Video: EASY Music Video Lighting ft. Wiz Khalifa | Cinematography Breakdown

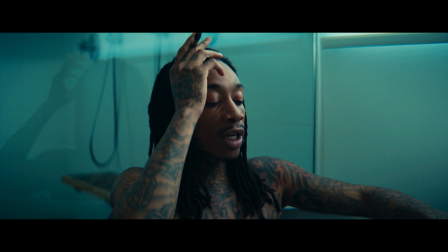If you want to learn how to make something look cinematic but with a very simple technique, then stick around because this video is for you. What's going on, guys? Ben Hess here, DP based near Los Angeles, and in this video I'm going to show you how I lit this scene from Wiz Khalifa's Can't Stay Sober music video.
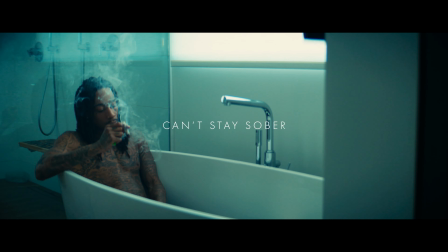Now, usually when you think big stars, you think of getting the biggest crews, the biggest camera package, the lights, all of the above.
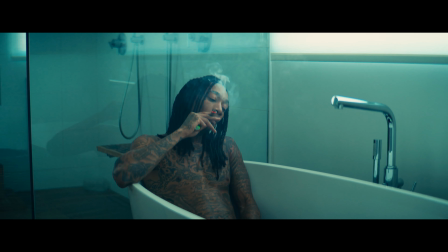But for this project, it was pretty simple and low-key. It was for an upcoming album that he was dropping, and they wanted to have some simple music videos to just accompany the album. And for this one, we wanted to keep it very simple, and so I essentially showed up at his house with a buddy of mine, and we scoped it out and found a few really nice locations on his property that I think would suit well for the music video.
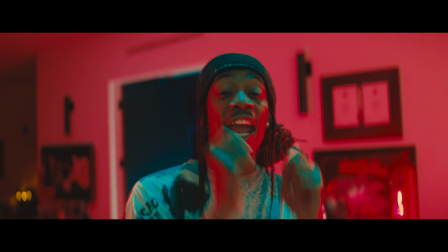Now, in total, we ended up going for 4 spots around his property, but in this video, I'm going to break down the bathroom scene.
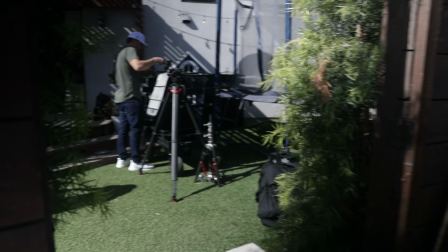Now, thankfully, I had a small grip truck outside, and so what they did is raised up some pretty powerful lights outside to shine through the windows. We brought in some big negative fill for the left side of them, and we brought in some nice diffusion right up into the window. Guys, I'm kidding. So do you want to hear how I lit this and how many lights we used? Okay, drum roll please. We used 0 lights. You heard that right, 0 lights. And so the whole thought process behind this was, in this instance, shooting and getting a good flow of capturing the music video was more important than getting the absolute perfect lighting setup.
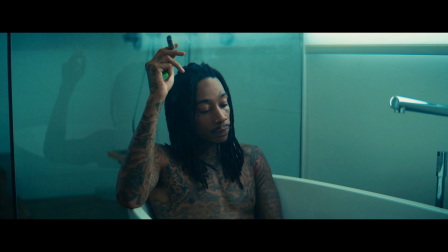And when I say perfect lighting setup, a lot of times people think you have to actually bring in lights, but that's not necessarily the case.
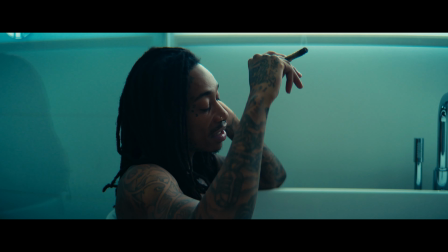And so the technique I want you to understand is using available window light, but there's a few parameters you have to understand to make it work really well. What I did was we filmed the other locations first, and I saved this bathtub scene for last because I wanted the sun to set so it would already have this kind of cool ambient tones outside,
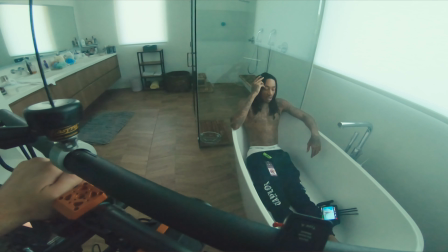and that way we wouldn't get harsh light hitting the window. Now, the second thing I did was I made sure that the curtains were pulled down,
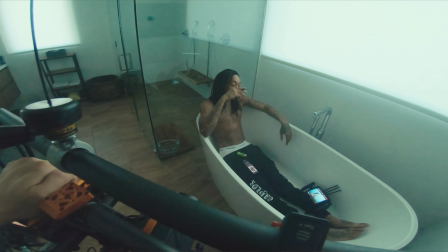and I didn't get any footage of what it looked like before, but by pulling the curtains down, you're getting this nice diffusion.
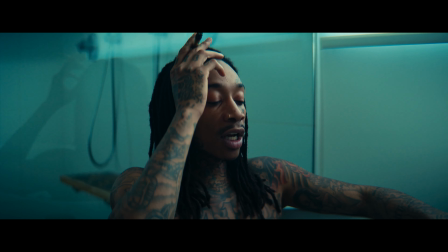And each house is going to have different types of curtains or blinds, and in Hollywood they're going to bring in the perfect curtains that they want, and these just happen to be really good. And so I pulled them down, and that's what gave Wiz that nice, beautiful, soft light. And then the next thing to understand is that you want to look at the interior walls.
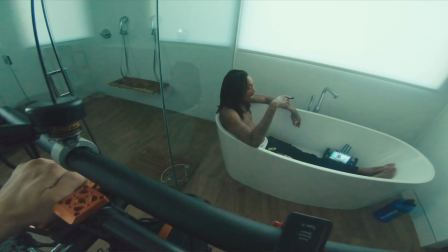Everything was white, and so it was essentially bouncing around and filling him with this really nice soft light,
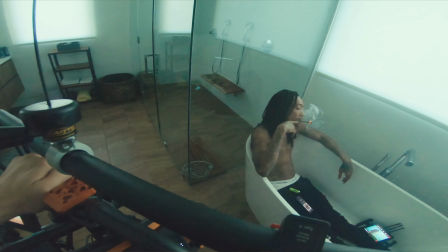essentially like I would bring in a bounce board or something. The bathtub and the walls were doing that.
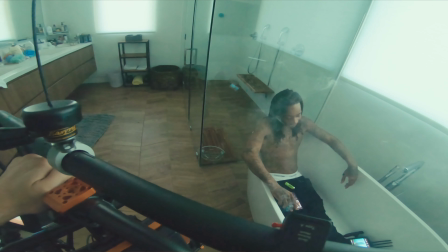And so I've got my outside light, which is the sun, I got my diffusion,
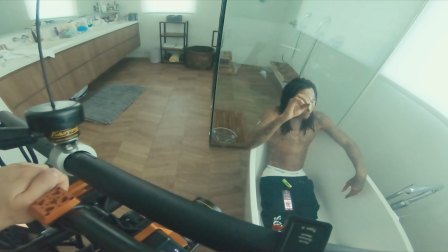which is the curtains, and then I got my bounce, which is the walls and the bathtub. And normally I'd bring in some negative fill because I love adding some contrast, but honestly I was getting just enough negative fill that I didn't feel like I needed to bring it in. That's essentially how I lit this scene. We kept it simple. You could see Wiz is literally in the bathtub with my director's monitor by his feet.
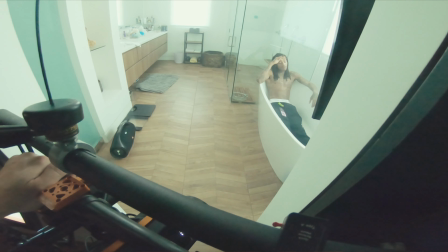He's watching it real time, giving me notes on what he likes and what he doesn't like. And now something I want to challenge you guys with is to always think outside the box. Think, how can I take this to the next level? And so I knew I wanted to have a good intro for this music video. And so we're filming, I do a few takes, and I look to my left and there's this mirror that's like 10 feet tall, probably weighs 500 pounds.
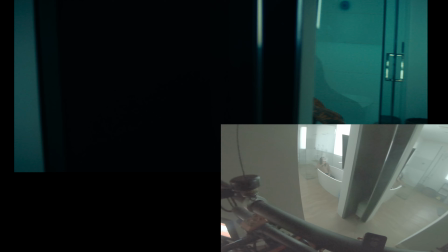And so I had my buddy Jacob position the mirror perfectly so that I could almost do sort of a reveal,
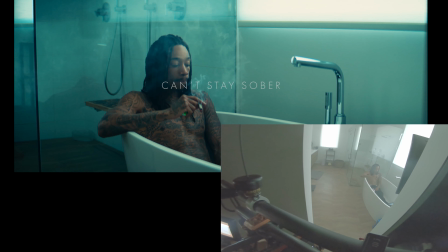and then it goes away and then it comes back to him in real life versus just a reflection. And I thought that was kind of a unique perspective to capture and, make people think like, oh, what the heck, where's he going? And then boom, goes back to Wiz Khalifa. And typical Wiz Khalifa fashion, of course, he's smoking, and what looked really nice was that color contrast. With the lighter as he ignites it, that just added a whole other layer of the cinematic look that I was going for. And if you want your shot to have cooler tones like blues and teals, a lot of people think you have to add those colors in with lights.
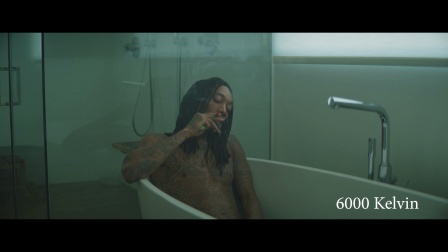But in this instance, all I did was lower the color temperature, and that's what achieved that cool look. So guys, it really is that simple. It's just messing with my camera settings, looking at the time of day, making sure that the curtains had nice diffusion, the right bounce in the room, and all of these aspects are what led up to this shot looking how it does. And I feel like it's pretty cinematic for 0 lights, if you ask me. And because this shot is looking pretty good as it is, you don't even need to go crazy with the color grading.
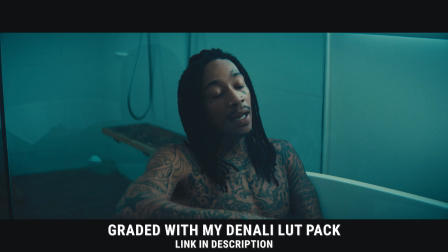And so I'm going to throw on one of my Denali LUTs to get a nice look that I'm going for. And if you're interested in those LUTs, they're in the description below. And another suggestion is, if you look at my angles, I started off straight,
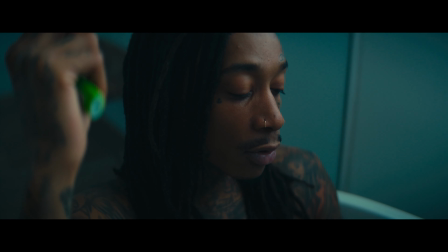but then I got a few that were looking down on him just to switch it up, add some dynamic shots to the whole music video. So you got to remember, you could shoot things from different perspectives, and that just really changes the whole look of everything.
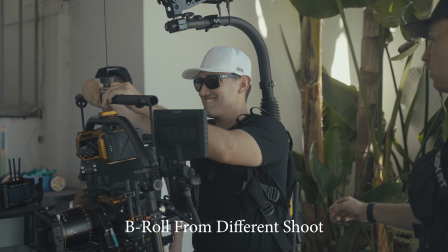And my camera package I shot with was the red Monstro paired with the Atlas Anamorphic 65mm,
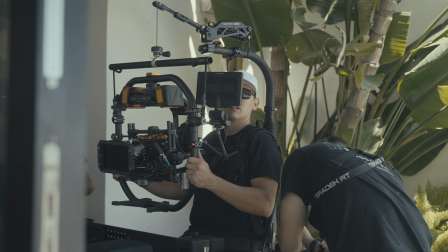and I'm using my Movi Pro, and I've also got the Easy Rig. I think it's called the Easy Tilt.
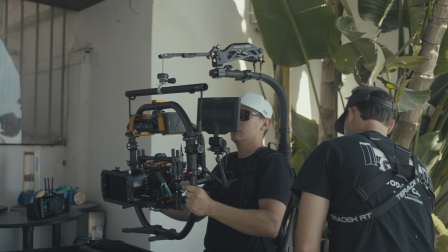That way I can kind of tilt up and down. I've also got the Easy Rig Vario 5. I want to share what I'm shooting with, but I don't want that to hold you back from whatever camera that you're currently using, because I probably could have walked in there with a much simpler build and got a very similar setup. So just for those who are curious, that's what I shot on.
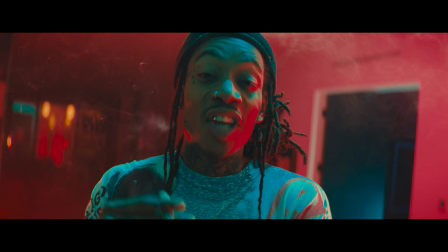And don't get me wrong, there are times when I use a ton of lights to achieve the look that I'm going for, but the point I want to get across is that you have to pick and choose your battles,
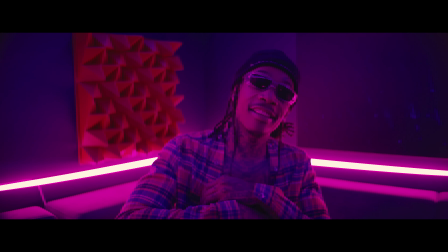and you have to pick and choose when you need lights or when you don't, and if you can make it look good enough as it is, and that'll make the shoot just run faster,
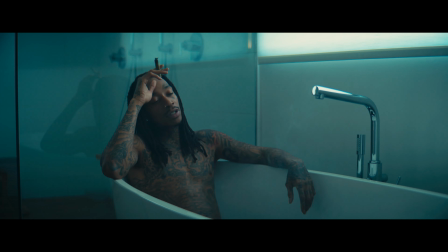and you're able to get more shots because you're not spending time setting up lights and everything. I hope you guys learned something from this scene of a Wiz Khalifa music video, so drop a comment if you have any questions. I'd be happy to answer them, and we'll see you guys on the next one.